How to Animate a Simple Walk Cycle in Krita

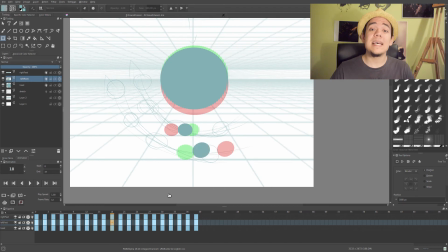(7:42)
I'm filling up the gaps to make the movement as smooth as possible. and I'm trying to play the animation for me in a little smaller framerate to
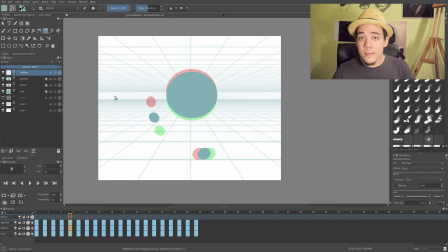(7:51)
see how it goes and if it's natural or not I'm just tweening up a little bit now we're just gonna fill up the legs how I said before it's way easier for me now to to see where the legs will go because I already
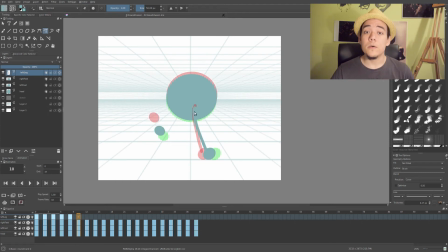(8:06)
have the angle for them you know the feet so now I can just fill up the gap between them with some kind of nice curved lines to make the movement more smooth and fluid and
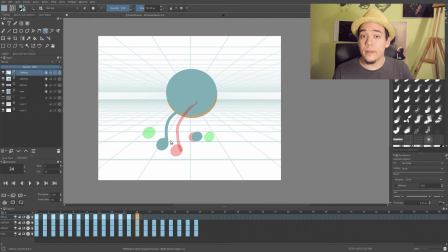(8:24)
I will do this for every every leg and also play it again every time when I'm doing some kind of major change I'm playing it again to see if it's working for these it's super nice to see to look at some
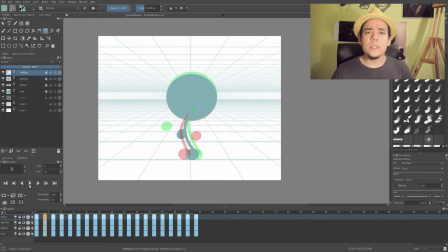(8:40)
videos of people walking or on some animators from Disney and to see this whole fluid animation and for the legs I'm using this freehand bath tool it's super nice
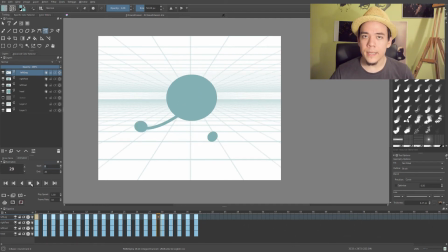(8:54)
if you want some kind of really smooth lines with consistent weight of the brush it will kind of smooth out lines and
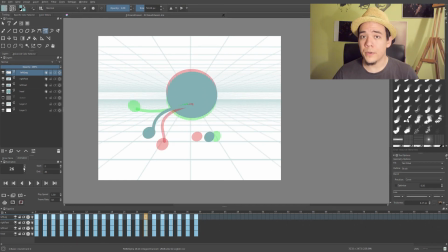(9:09)
it's super nice and actually it's based on vectors so actually if you would actually create the vector layer and you can use it on it but for now the vector layers are not working in animation so you can't really
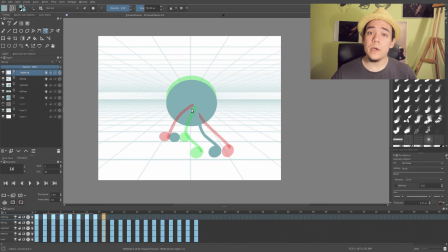(9:25)
animate vector layers which is kind of sad also in this video I wanted to show you some tweening but then I found out that the tweening in Krita is like really early thing and the only thing that can do is actually opacity tweening and I don't think that's good enough for me
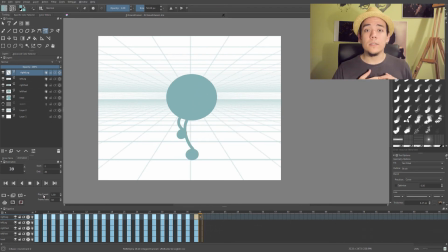(9:43)
to create a tutorial on it so don't for don't worry I will make tutorial when the tweening will be at least some kind of translation scale and rotation
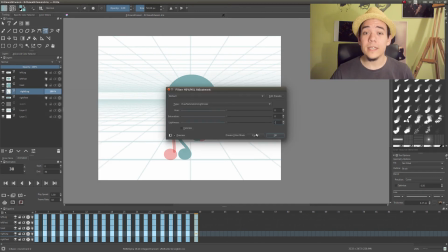(9:53)
based tweening then I can actually make a tutorial on this
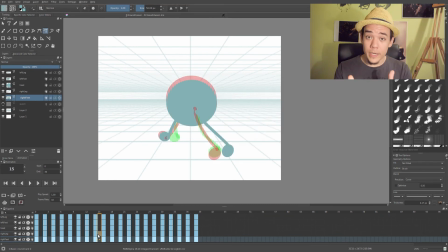(9:58)
kind of matter so don't worry I will make another one so I'm finishing these legs, nice connecting the body with the legs, playing it again to see if it's working.
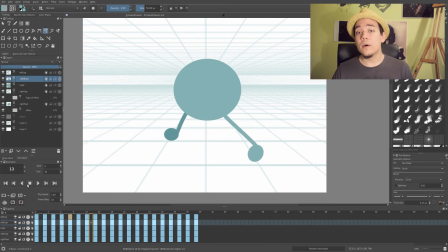(10:10)
If it's not I'm just kind of changing them. Also I'm getting you know the sky lines from the onion skin. Okay so I finished all legs for my animation and I'm quite happy with the
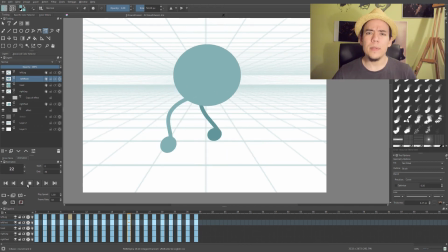(10:25)
motion of the legs and everything but But now he gets kinda boring character,
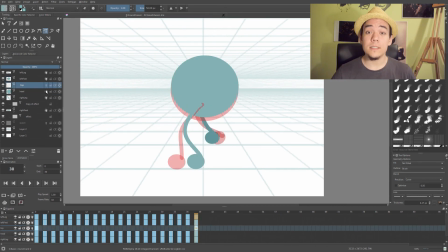(10:31)
it's just a ball with legs you know. And even with this super simple character you can add this kinda personality to it just by adding a few little details. So I'm gonna add this little bumpy thing on his head to make him look a little bit more goofy and bouncy.